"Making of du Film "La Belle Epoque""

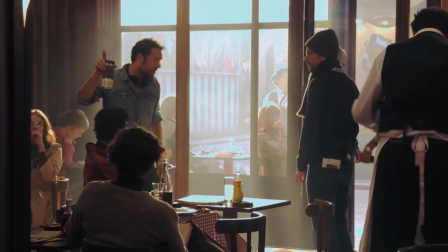20:47 C'est un truc de grand gamin de faire un film à ce prix-là, vu que la plupart du film s'est fait en studio,
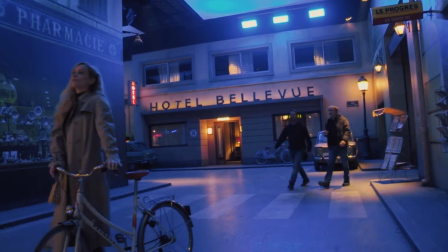20:53 ce qui permet en plus de s'amuser beaucoup avec la lumière.
Maintenant ?
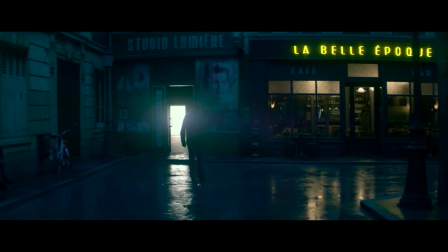20:57 Il y a des fausses nuits, il y a des vraies nuits dans le film, il y a des nuits qui sont des nuits de poète,
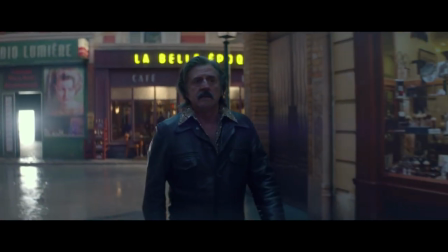21:04 où je faisais avec Nicolas Bolduc, on pouvait balancer du rose, du bleu à travers les fenêtres. Donc Victor revit comme la nostalgie le fait d'ailleurs, la nostalgie le souvenir, le rêve, est une édulcoration de la réalité.
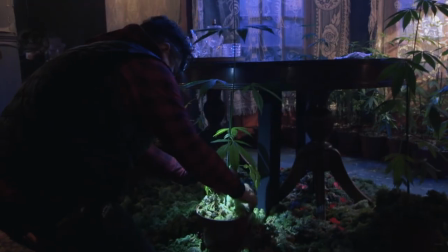21:18 Donc il s'agit d'offrir à Victor quelque chose de l'ordre du souvenir. C'est un souvenir repensé, mis en scène, je dirais en Béli.
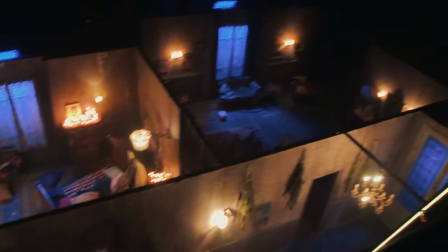21:28 Au début non, je trouve ça bien qu'il soit comme ça et qu'il fait... Je trouve ça bien qu'il soit un peu dans son univers.
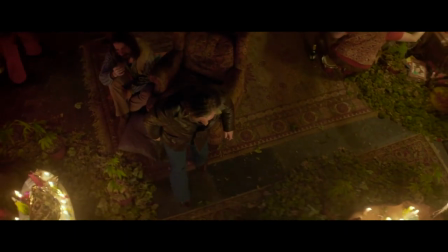21:34 Parfait. C'est vrai qu'idéalement on trouve une situation où on voit le plus de nudité possible à l'intérieur de ce tableau.
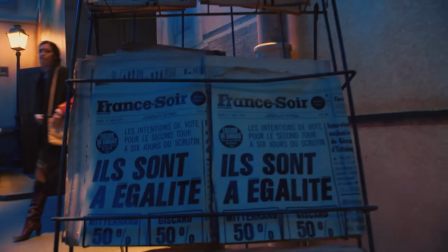21:41 Oh, pardon.
S'il y a les années 70 dans deux de mes films, c'est pas un hasard, c'est que j'ai un rapport assez gourmand avec les couleurs de ces années-là, avec les fringues,
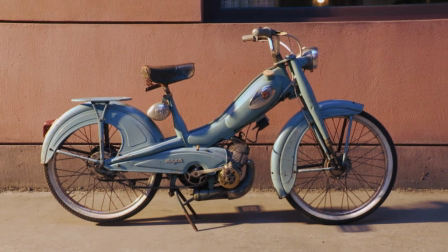21:49 même les décors. Ce que j'aime, c'est ce mélange de beau et de moche, très particulier.
Vous avez bien dormi tous ? Pas bien.
Les motifs qui piquent les yeux.
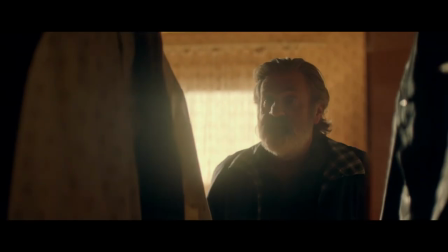22:01 Les raccords avec les années 70. Et juste après, pourtant, c'est dans un camaïeu de marron, de vert, de jaune, etc., qui, à l'image,
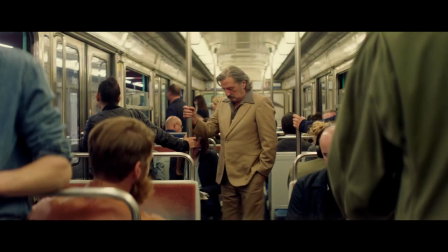22:11 crée quelque chose de très beau. C'est très intéressant, les années 70. Les hommes sont très féminins, très virils, mais tout ça dans des pantalons moulés.
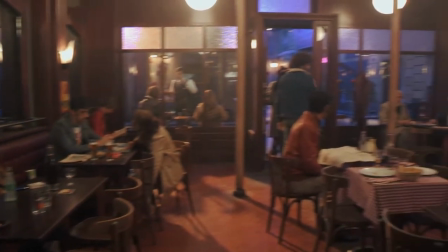22:22 Il y a plein de trucs qui m'amusent dans les années 70. Et puis, c'est l'époque d'un cinéma qui me plaît beaucoup.
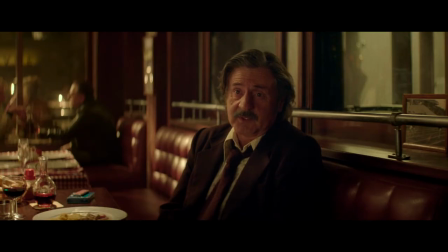22:27 Ça m'a beaucoup inspiré.
Moi, je vous dois tout. Vous avez tout ? Tout.
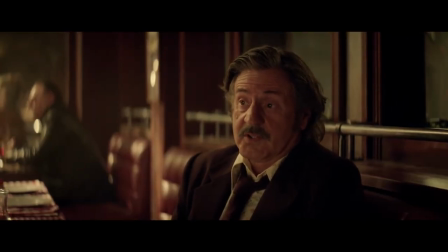22:33 Le dessin, par exemple. Je m'avais encouragé. Je prenais ça pour un hobby, et deux ans plus tard, c'est devenu mon métier.
En fait, j'avais déjà parlé de la création dans Adelman, de l'impact de la création sur la vie privée et de l'impact de la vie privée sur la création.
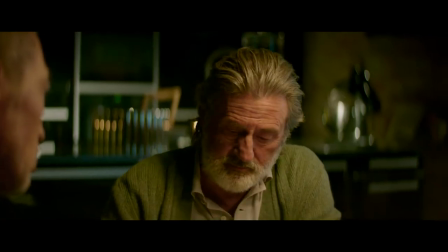22:45 Je m'intéresse quand même à des personnages plutôt créatifs.
J'ai regardé vos dessins. Alors ?
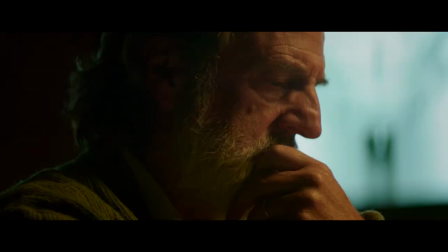22:51 J'adore. Ça faisait très très très longtemps que je n'avais pas été jalouse.
Et Victor, c'est un type qui est un peu, comme le sont souvent les dessinateurs que j'ai connus, est un solitaire, est un homme hors du temps.
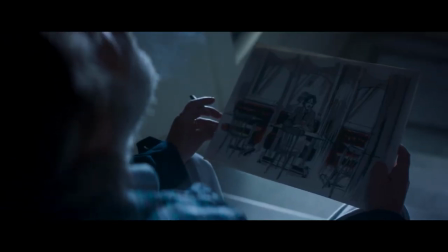23:08 Il est donc dans un dessin qui est très réaliste Parce que je voulais qu'on soit épaté Et on pourrait l'être par un dessin plus abstrait Mais j'avais dit attention Il dessine de façon relativement classique
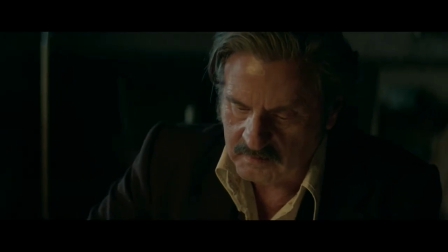23:19 Les visages ressemblent au personnage Et puis en plus je voulais qu'on reconnaisse les personnages qu'il dessine Parce qu'on vit souvent les scènes
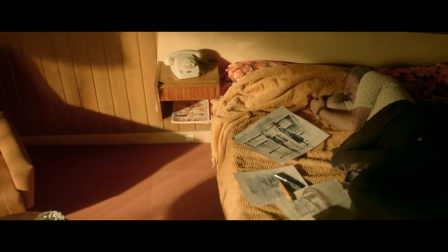23:27 Traversent le souvenir qu'il en a eu Et puis parfois il continue à dessiner Les choses qu'il rencontre pendant le film Voilà donc je travaillais avec Stéphane
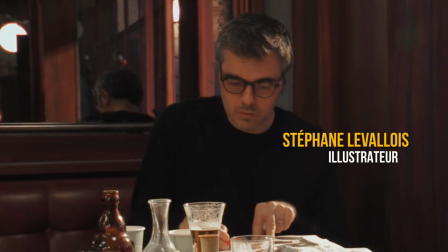23:34 Levallois qui est devenu la main de Victor, donc c'était d'ailleurs assez émouvant parce qu'il était toujours dans un coin de la scène en train de dessiner
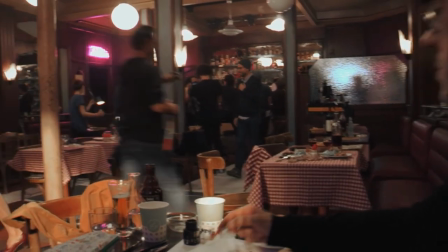23:41 ce qu'on était en train de tourner pour plus tard faire un gros plan sur Victor en train de dessiner ce qu'il venait
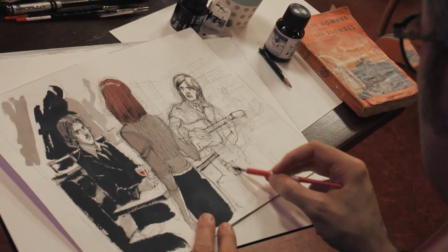23:47 de vivre et tout. Parfois même on a filmé sa main avec le bras de chemise de Daniel Auteuil et Stéphane Levallois qui a beaucoup de talent,
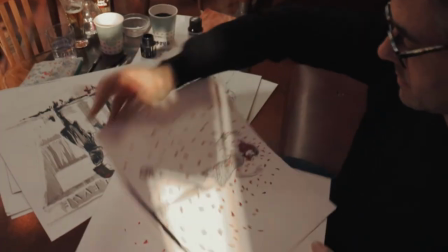23:56 qui est à la fois très rapide et très poétique tout en étant dans un registre assez réaliste. Une grande partie du film n'est pas inspirée des souvenirs de Victor, elle est inspirée des dessins que Victor en a tiré.
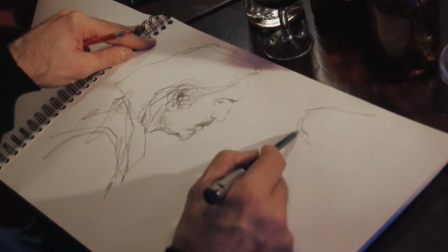24:09 Donc on est dans une forme de fantasmagorie, puisque c'est un auteur de BD qui fait des choses un peu pas réalistes, mais avec quand même des rêves.
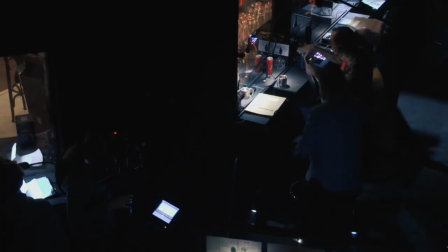24:15 Évidemment, ça n'a pas eu lieu comme ça, mais Antoine, le personnage de Canet, reproduit les souvenirs de Victor tels qu'il les a dessinés,
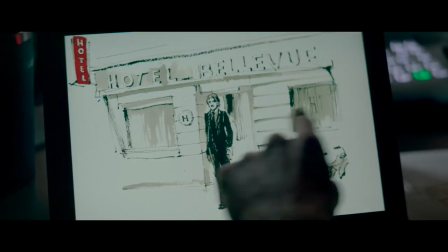24:21 puisque c'est le matériau qui lui permet de faire sa mise en scène.
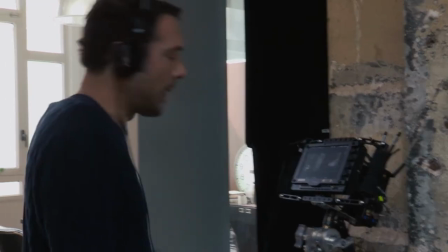24:27 Tu suis scénariste. Super. Coupé.
Mais bourré en ce moment d'injonctions, à un certain bonheur, à une certaine entente, à une certaine harmonie, tout ça.
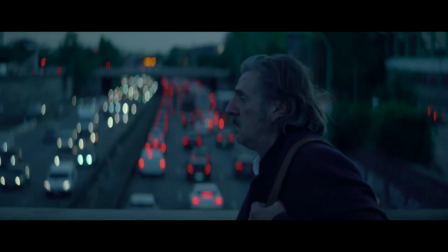24:38 Et moi, ma vie, elle a parfois été très belle, très riche, elle a été très tendre.
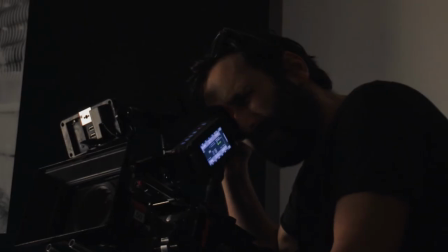24:42 J'ai vu des gens parfois s'aimer très fort en dépit de beaucoup, beaucoup d'orages.